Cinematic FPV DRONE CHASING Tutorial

Yo guys, welcome back to yet another tutorial, and oh boy, this one was a highly requested one.
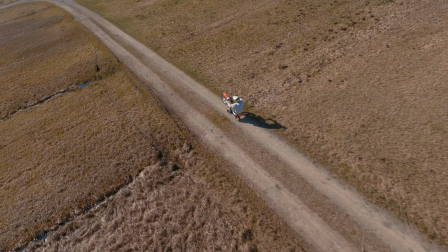You're gonna learn about how to approach chasing subjects with FPV drones in different unique environments,
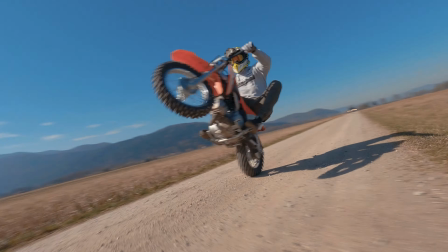and I'll give you tips on cinematic movements and compositions that will help level up your chasing game. And hey, if this is your first time here, my name is Strojnik, and here we talk about cinematic FPV and filmmaking, so if this is something that you're interested in, a subscribe is very much appreciated. Okay, let's talk gear first.
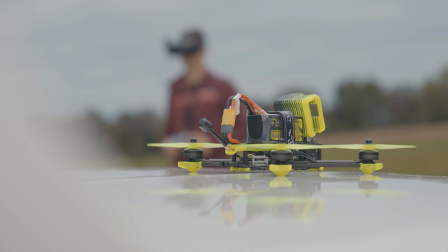So my favorite drone to use is a 5-inch freestyle quad because it gives you the best combination of power and agility,
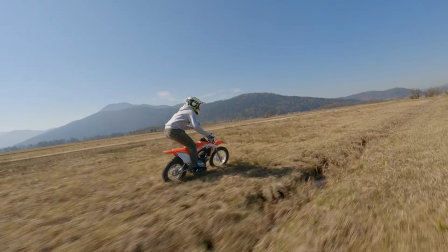and the two drones I use most often for doing chase shots are the iFlight Nazgul 5 and Titan DC5.
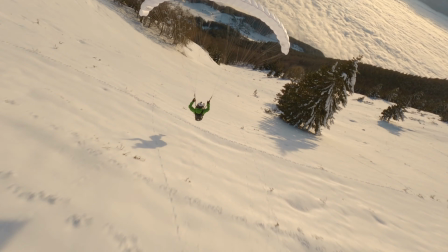However, I will start using a 7-inch Chimera 7 as well for situations when I need longer flight times.
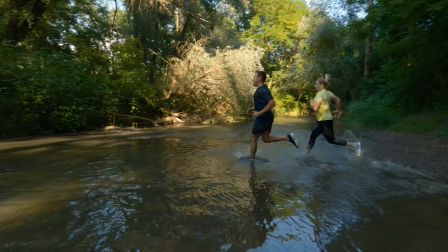And when following people or when filming any other slower activities,
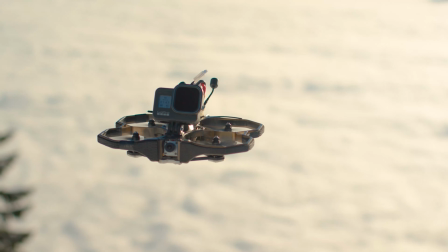I will usually use the ProTech 35 cinemativ because it has probe guards, which makes it safe to fly close to people and valuable objects. A quick tip I would give you here is to make sure your subjects are comfortable around the drone, so take your time to show it to them, introduce them to the drone, because most are not used to this loud buzzing thing going crazy around them.
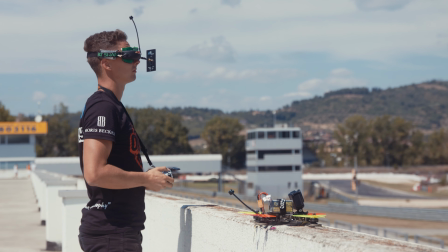Now, before we even start talking about chasing subjects, let's take a step back and discuss our takeoff spot first, because you always,
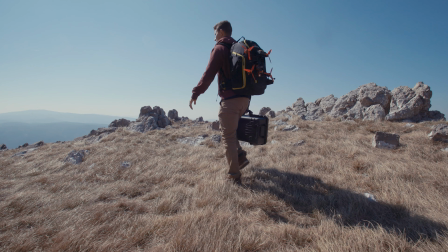and I mean always, need to put the maximum effort to position yourself in a good spot that enables you to have a clear line of sight. Safety is always a priority, because imagine you're chasing a subject, flying, I don't know, 80 kilometers per hour,
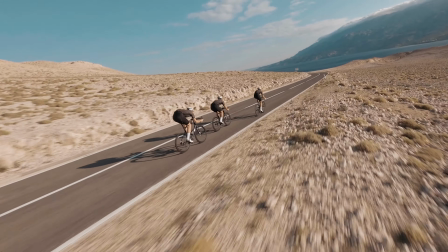doing super close proximity flying, it looks epic, the shot is majestic, but then it happens, you lose connection with your drone, it fail-safes, and you crash, hopefully not in your subject. So really don't rush into taking off until you make sure that everything is okay and that you're positioned well.
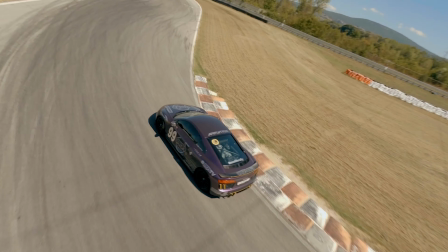Next tip is about drone shadow. When possible, try to avoid having drone shadow in the shot, because in my opinion it just doesn't look professional.
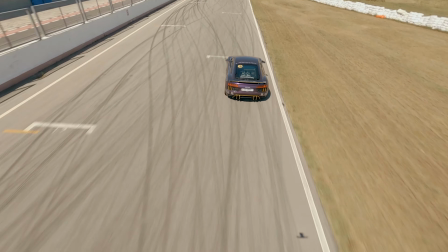Now obviously you won't be able to always avoid it, especially if you're filming during the middle of the day, because the sun is, well,
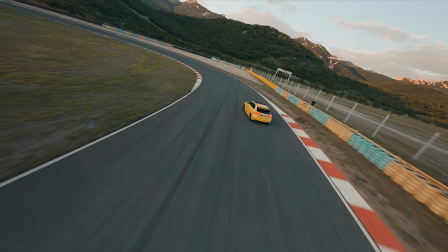straight above you, but if possible try to film close to the sunset or sunrise when the sun is lower on the horizon.
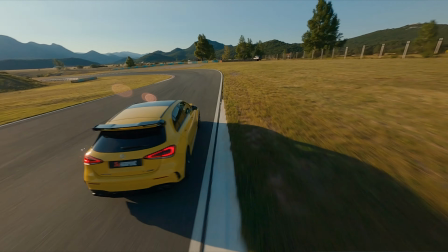In this case, the best way is to fly directly towards the sun or have it positioned on the side,
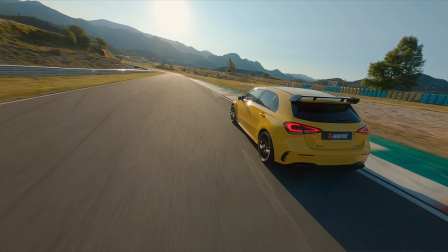but just don't have it straight behind you, because it will cast the drone shadow directly in front into your composition.
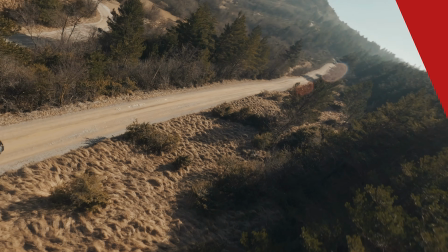The most obvious tip I can give you is that if you have an FPV drone, don't fly it like a Mavic.
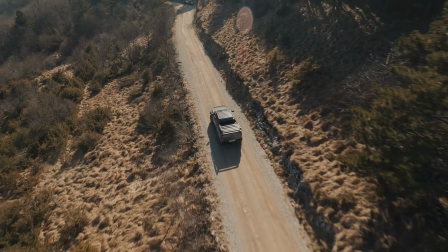You need to wow your audience with attractive, unique perspectives, something that they are not used to seeing, something that will immediately capture their attention.
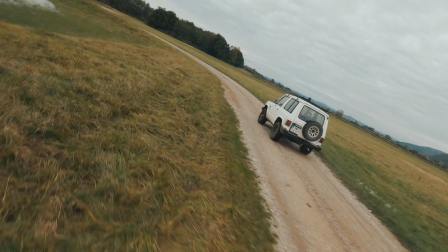For example, a half roll above the Pajero and then the side dive and fast approach to continue with the follow.
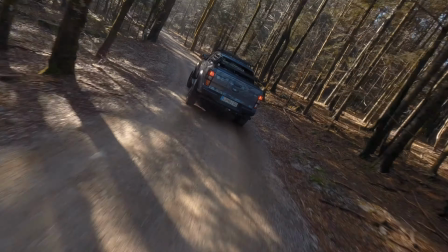A Mavic obviously can't do that, so people will have no idea about what kind of shot and perspective to expect next,
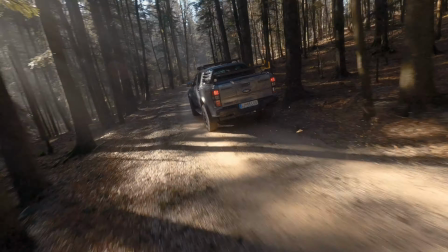and they will continue watching your video with maximum curiosity. Also, take care of your composition.
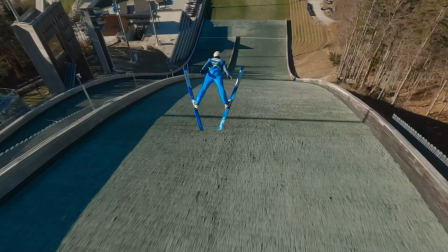What I like to do is to try to keep my subject in the center of the frame when doing follow shots. Too many times I see FPV pilots position their subjects at the bottom of the frame, and then there's this huge empty space in the composition above that just doesn't look good. So you also have to keep in mind that if you're planning to use real steady to stabilize footage in the post, it will chop off top and bottom of your image.
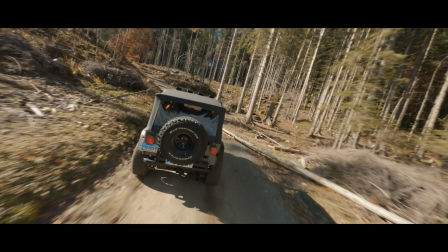So if you have your subject positioned there, it's gonna be a problem.
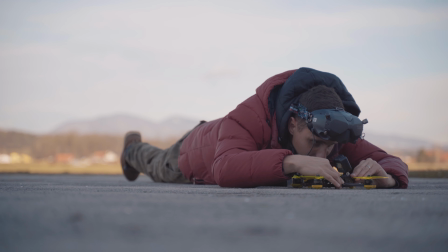So what I like to do is to really make sure that my FPV drone camera and GoPro are set to the exact same angle before I take off, because it has happened to me in the past that I had my subject perfectly framed in my goggles,
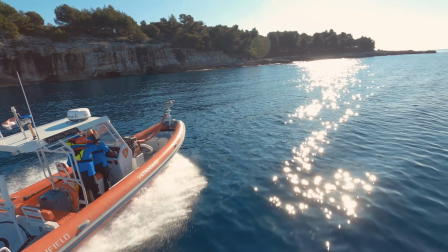and then I checked my footage on GoPro and, well, my subject was chopped off because I didn't double check that both camera angles match.
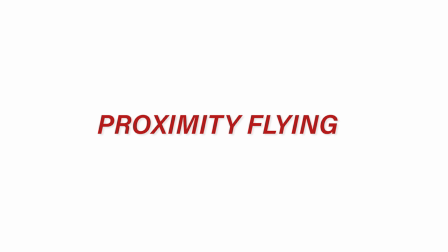I think we can all agree that close proximity flying just looks really good.
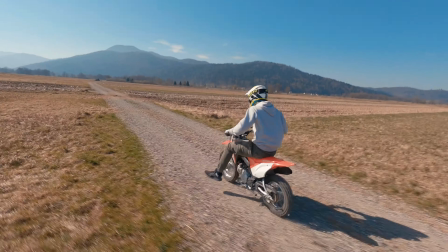The closer you fly to your subject, the more adrenaline your viewer will feel when watching your video.
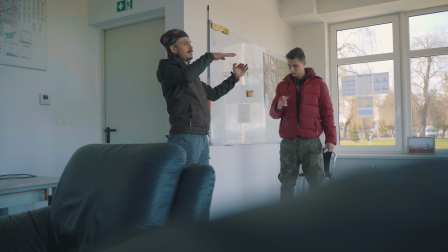So for best results and to keep everyone safe, what I suggest is that before you take off,
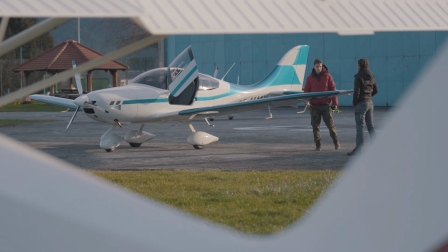discuss in details with your subject about how will they move, what kind of shots do you want to get,
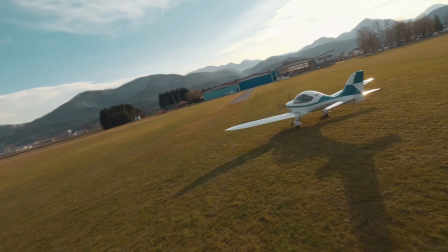is it safe for them to do that shots, so both sides have clear expectations about what's going to happen. And it's also a good idea to do the location scouting together, because it's gonna make the whole planning much easier for both of you. But even proximity follow shots will quickly become boring if they are too repetitive. So instead of just blindly following my subjects, what I like to do is to do any sort of dynamic movement around them and do ripping,
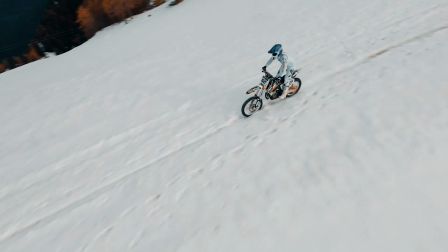meaning fast close approach and then move away quickly,
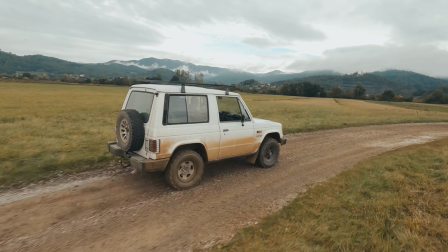fly from left to the right while keeping my subject centered in the middle. and the closer you will get and then bounce away, the faster you will do that, the more epic the shot will turn out to be.
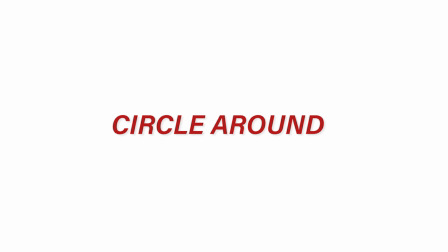And to make it even more interesting, you can combine this with circling around your subject,
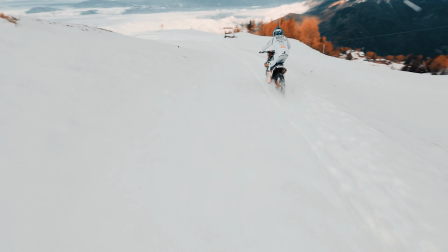but to do that successfully, you really have to develop good spatial awareness, because during you will have to fly backwards as well, meaning you cannot see what's happening behind you, so you have to be aware of your surroundings.
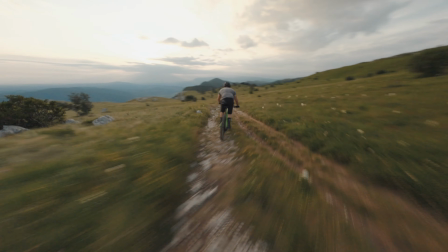And again, once you're doing circling around, do your best to try to keep your subject framed in the middle for the best possible composition. You also want to hook your viewer into watching your video with a very powerful beginning, so try to choose some good interesting entry points.
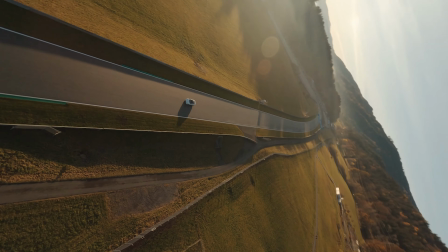For example, a split as move to approach your subject is always a good choice,
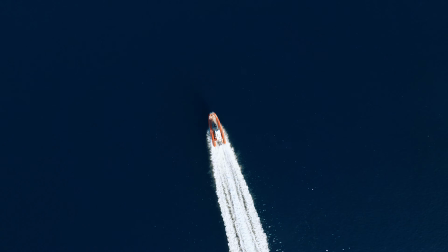or to start high above your subject and just do a straight down vertical dive, or simply find a gap and fly through it,
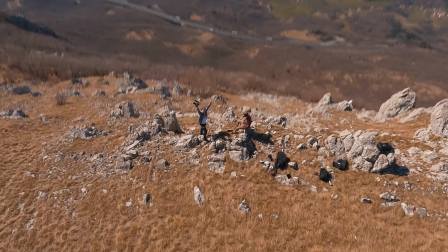and you will capture viewers' attention in that way. Possibilities are endless and each location is unique, so it's up to you to find those opportunities and be creative. Last tip I would give you is to go practice doing follow shots with your friends.
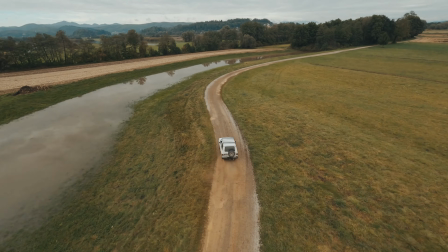Visit a lonely road where there are no people, let your friend drive a car and go chase him, or a bike or whatever.
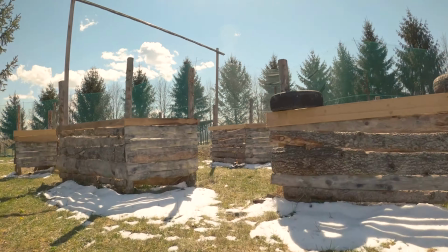Also, doing FPV drone chasing is an absolutely great method that will help develop your flying skills fast.
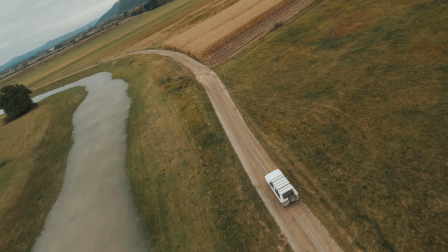And hey guys, if you have any nice follow shots, post them in the comments below. I would love to see them for inspiration. Thanks for watching this video. If you have any questions, let's talk in the comments. And guess what? In the next video, I will see you.